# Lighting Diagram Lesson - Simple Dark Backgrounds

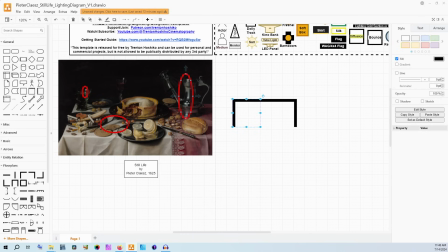There's likely some curtains on that window too. It kind of really depends, and how we build our set can, manipulate those things. Okay, so I'm going to use this little dresser model for the actual table here.
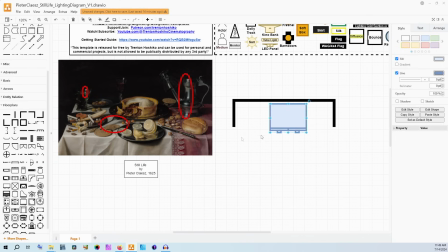Like I said, we're going to have a kind of lighter tablecloth on here. That'll help with some of the stuff, but I'm going to cheat the table away from the wall.
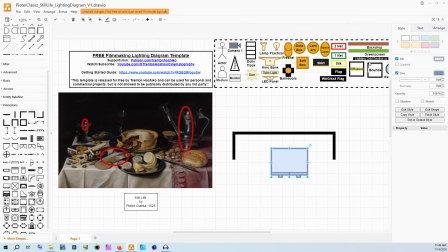And I think that to get this level of darkness, I'm actually going to use a black backdrop.
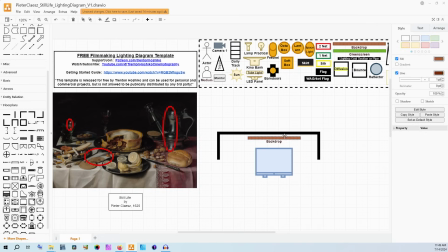Now this could be duvetine. If you don't have duvetine, you could use a black sheet or something of that sort. Obviously, especially if you're not using duvetine, do be careful about flammability of draped cloth.
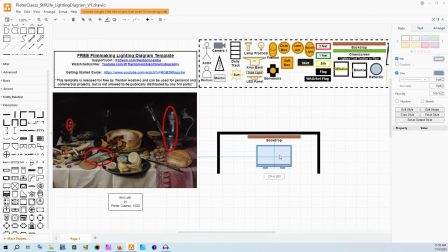Duvetine is fire retardant as long as it's maintained properly. So, just be careful, obviously.
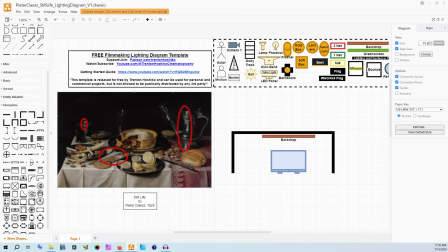But in this way, we're going to have a little, still life set up here in our diagram. Obviously, I'm using a plant. It's fine. It's a diagram.
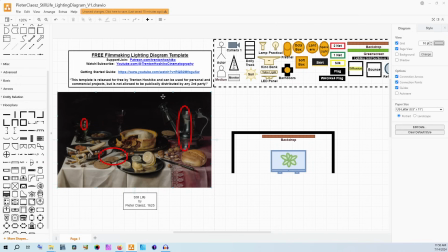But that black backdrop is going to help us make sure that we get to push this as dark as it is. And, I think part of what the skill of this painting is that there are these pieces of glass that are almost invisible.
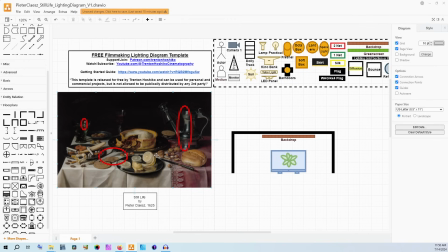Like I said, they're almost like apparitions in this as they melt into the background. But because they're catching the light so delicately across their edges, you can still see them faintly, almost as outlines.
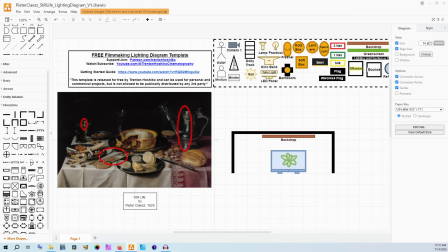And that's what we want to kind of replicate. So we want the light to be hitting the table, and we want the light to be hitting the glass, but we don't want it hitting the backdrop. So we will cheat the table out away from that wall and that backdrop. It shouldn't matter too much because that's not the point of this image.
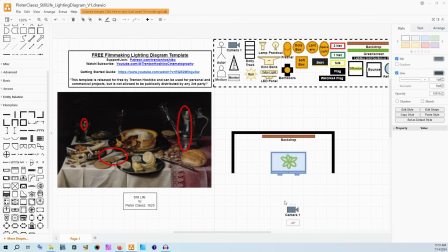And then let's place our camera. I think there's some spatial compression here, so we're going to be able to be, reasonably far back away from it. And that helps also sell the cheat of it being away from the wall. I mean, like I said, it's black back there.
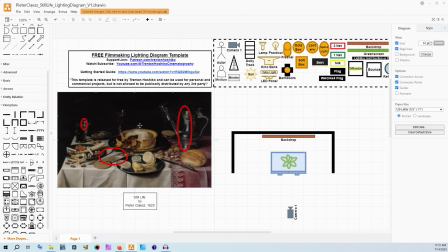It's not, you're not going to like really be able to look in there and say, oh, well, that's the wall or that's not the wall. That's not what matters here. What matters is being able to find the balance of the delicacy of that glass as it catches the light versus the background.
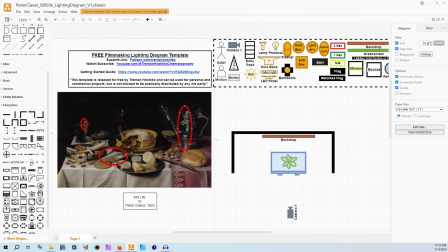So now you kind of have two options here. If you actually have a window, you could, light outside the window. I think that's a little bit more work than it's worth for something like this. And, by and large, you could just kind of fake it, really.
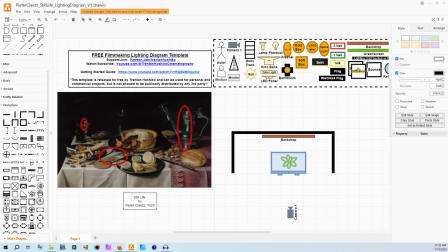So what I would do is get a large piece of diffusion that we can maybe even make look like a window. Just, have something to kind of create this square or rectangular shape,
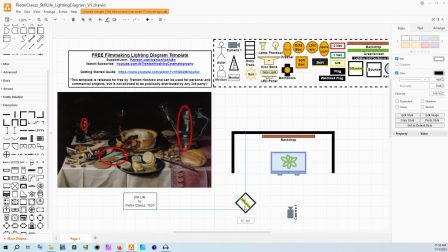maybe something that looks like a little bit of a crossbar. And we're going to put that right about here as if it's a window that's, 10-ish feet away from this table. Now this icon from the Filmmaker's Tools template is designed as a kind of a 4x4 diffusion,
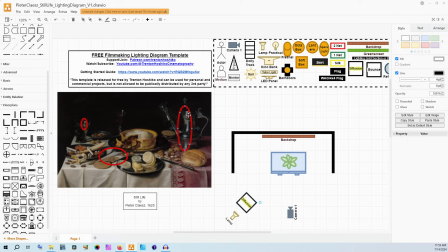but if you want it to really feel like a floor to ceiling or, just a taller window in general, you could actually stack two of these setups on top of each other to get a longer piece of diffusion vertically, almost like the opposite of a 4x4 floppy, for flagging.
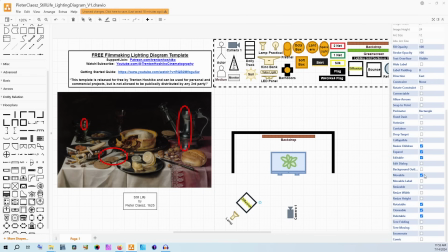You could, basically get a 4x8 piece of diffusion. But we're not going to start with that just because we're trying to keep this lower budget.
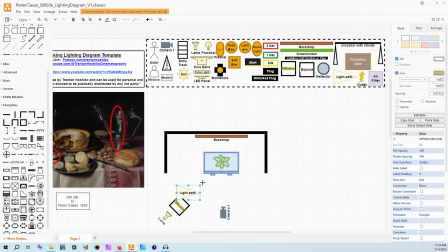And then we're going to grab our light path, cast this here. Now, what we want is to have the light going across the table,
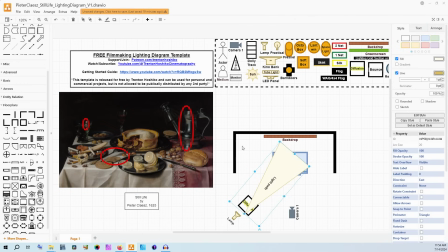and you can see that it reaches the back of the table at least. We don't know how much further it would actually go.